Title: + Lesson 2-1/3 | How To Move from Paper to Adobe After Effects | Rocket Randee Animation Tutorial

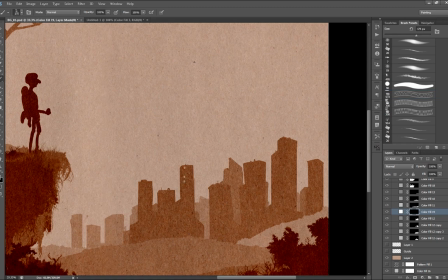[16:44]
Now I'm working on some windows. I created these window brushes before using pretty much the same techniques, and then I'm just throwing in a new layer. I created a new layer that's a bright layer.
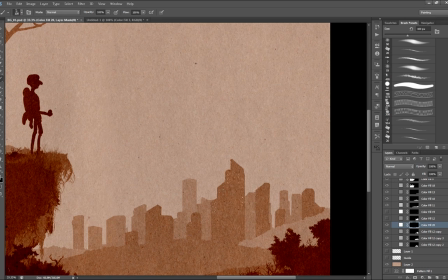[16:56]
I actually used this brush in the carbon dioxide animations for all of the cities.
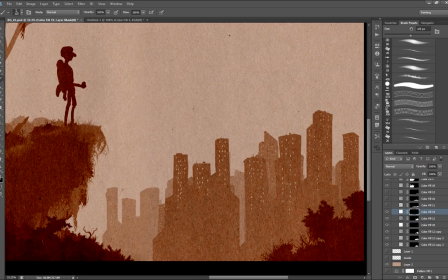[17:02]
It's really versatile. It's actually only 3 dots that are just sort of spaced apart, and then I'm just using the dynamics to flip them.
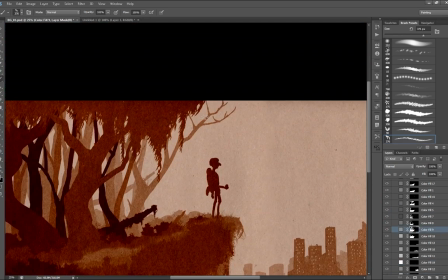[17:10]
There's not even any size dynamics or anything happening on them, so they're pretty basic.
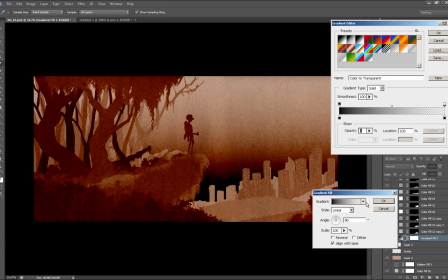[17:17]
The next step here is to actually start creating a sky, because right now the sky is just one solid color.
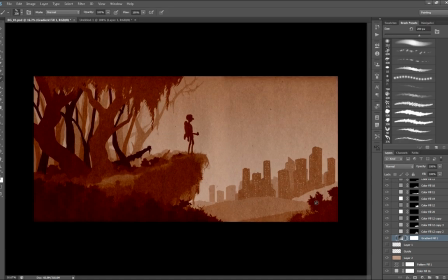[17:22]
So I create a gradient, and I'm still at this point going for this is a value sketch, so it's really just focusing on lights and darks.
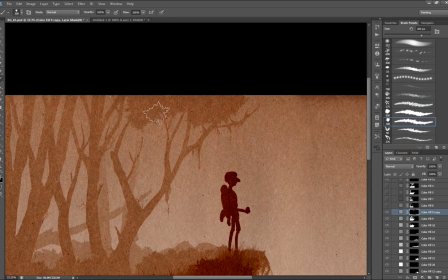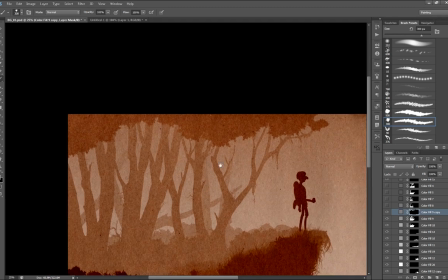[17:39]
A lot of my choices that I'm making while I paint this picture really come from
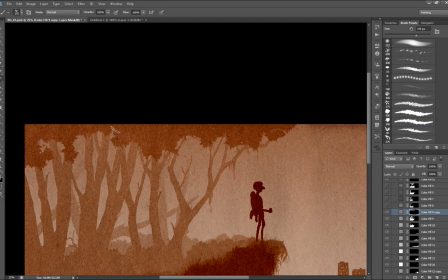[17:44]
just feeling the image and whether or not it feels right or feels out of balance.
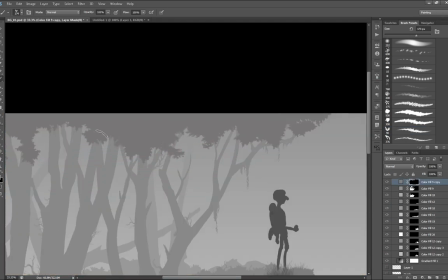[17:49]
So I'm kind of going back and forth, just figuring out what I think I need.
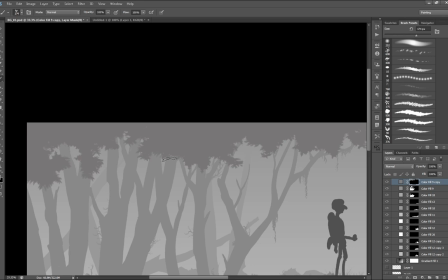[17:54]
The neat thing is about this technique is when you bring it into After Effects and you have all the layers working together,
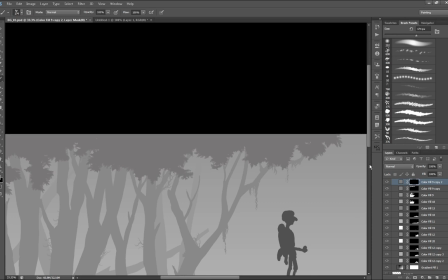[18:00]
you can start moving them again, and so you have another crack at organizing and laying out the scene.
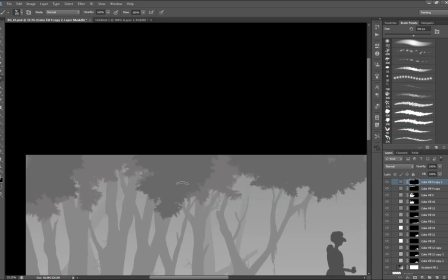[18:08]
I'm just trying to flesh out this foliage in the top and make it look more interesting because there really isn't.
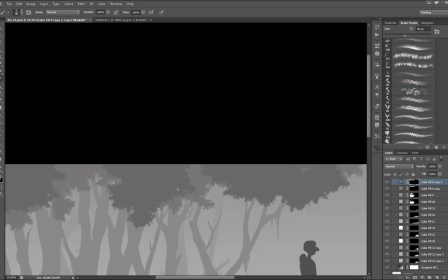[18:14]
There's only one layer of foliage at this point, and I feel like I need to spice it up a little bit, and create some more dynamic shapes.
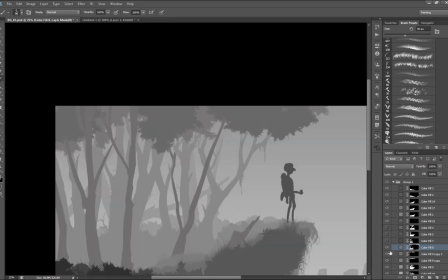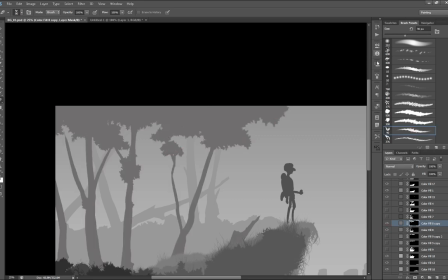[18:35]
By using a combination of just, I think it's only about three or four brushes I'm using. By using that combination, I really have a ton of versatility in the type of foliage I create.
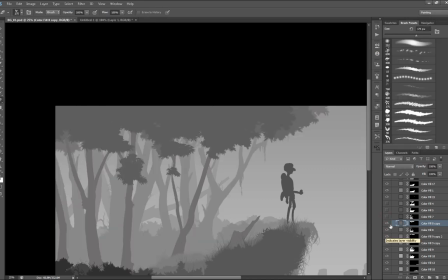[18:46]
It makes it pretty fast and pretty easy to make really complex and interesting leaf patterns.
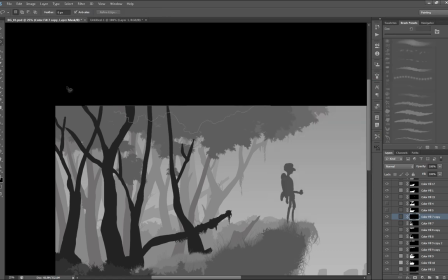[18:52]
These are kind of like Bob Ross brushes a little bit.
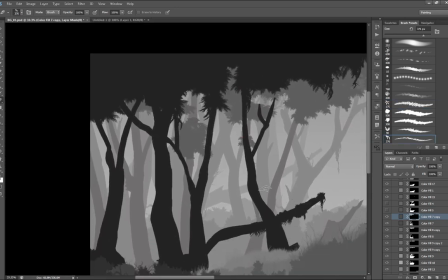[18:58]
So here I'm just adding more to the shapes, adding and subtracting from them,
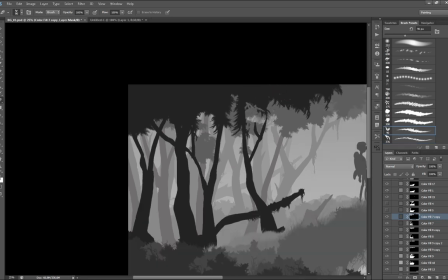[19:03]
trying to get the form a little more interesting, trying to get a nice silhouette out of it.
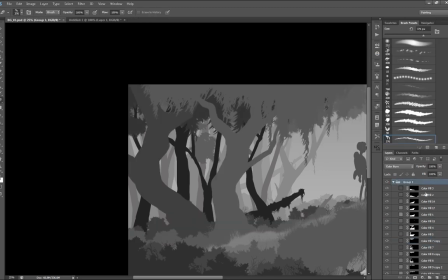[19:09]
A lot of this will be hidden by the other objects and layers, but it doesn't actually matter because when the camera's moving, a lot of this stuff will be exposed.
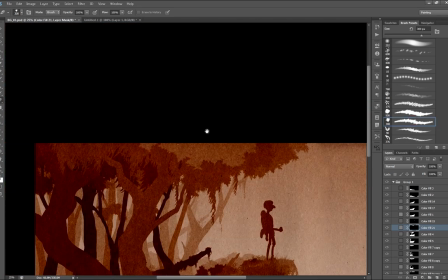[19:19]
I'm just adding a new layer here. I've created a new color layer, and now I'm just painting into it with either the eraser or the brush.
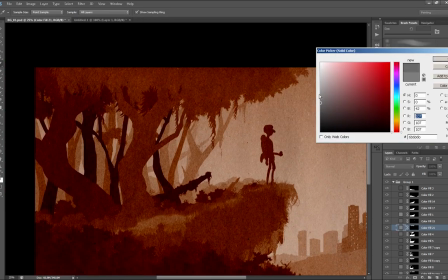[19:28]
It really doesn't matter. Just making sure that my opacity is at 100% and that there's not really any fall off on the transfer mode.
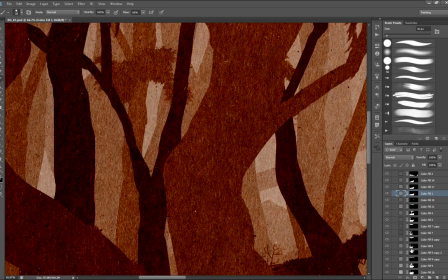[19:35]
So at this point, the image is looking pretty solid. I'm pretty happy with the values.
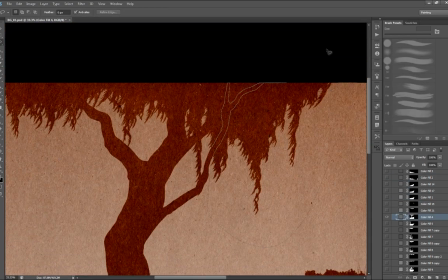[19:39]
And because I might use this for a production plate, I'm going to start refining the outline a little more.
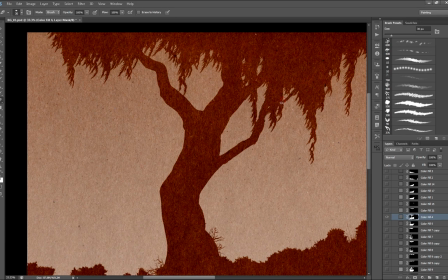[19:46]
So I'm going to go in with a small brush with a rough edge on it and just start painting in all along the edges,
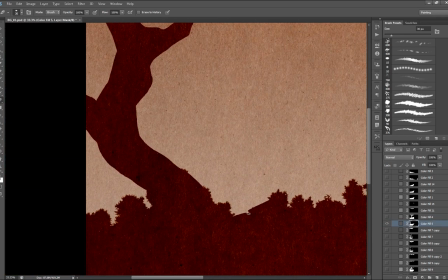[19:54]
because right now they're really sharp and clean because I just used the freehand lasso tool. to actually make those shapes.
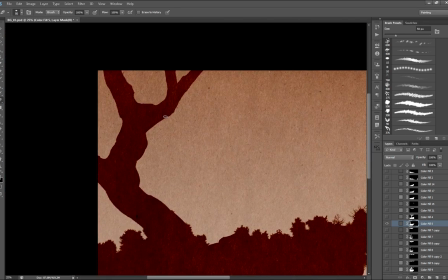[20:01]
So they're really digital looking. So at this point, I'm just going in and cleaning up the edges, or not cleaning them up,
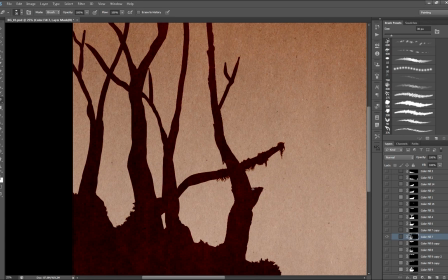[20:08]
actually making them dirtier and rougher, just trying to get a little bit more of an organic look to them. And meanwhile, refining the silhouettes to, again, make them more interesting and a little more natural looking.
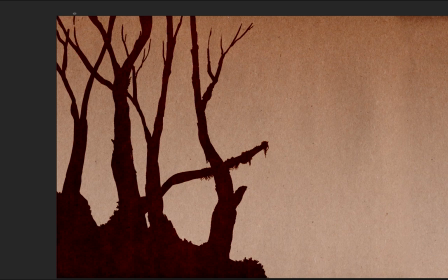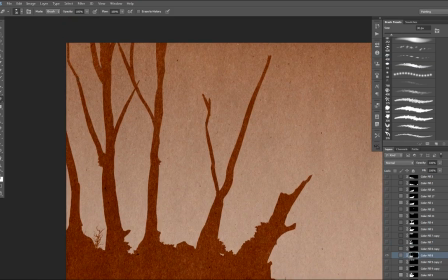I'm just going through each layer here and just adding a little bit more to them.
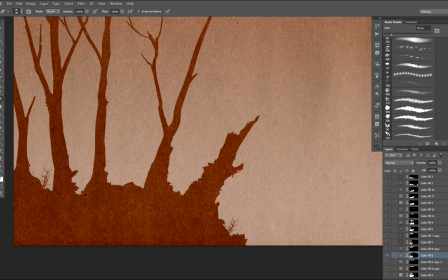[20:37]
Lots of back and forth, adding something, taking it back away, undoing, redoing.
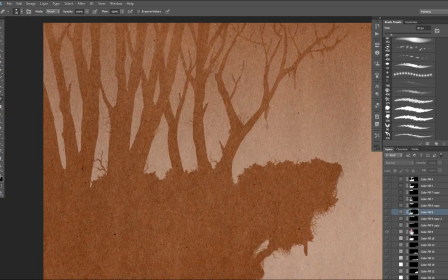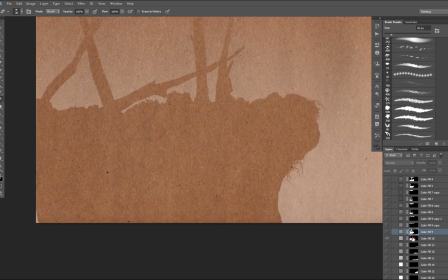[20:48]
Wherever I can see something can be improved, I'm just adding to it.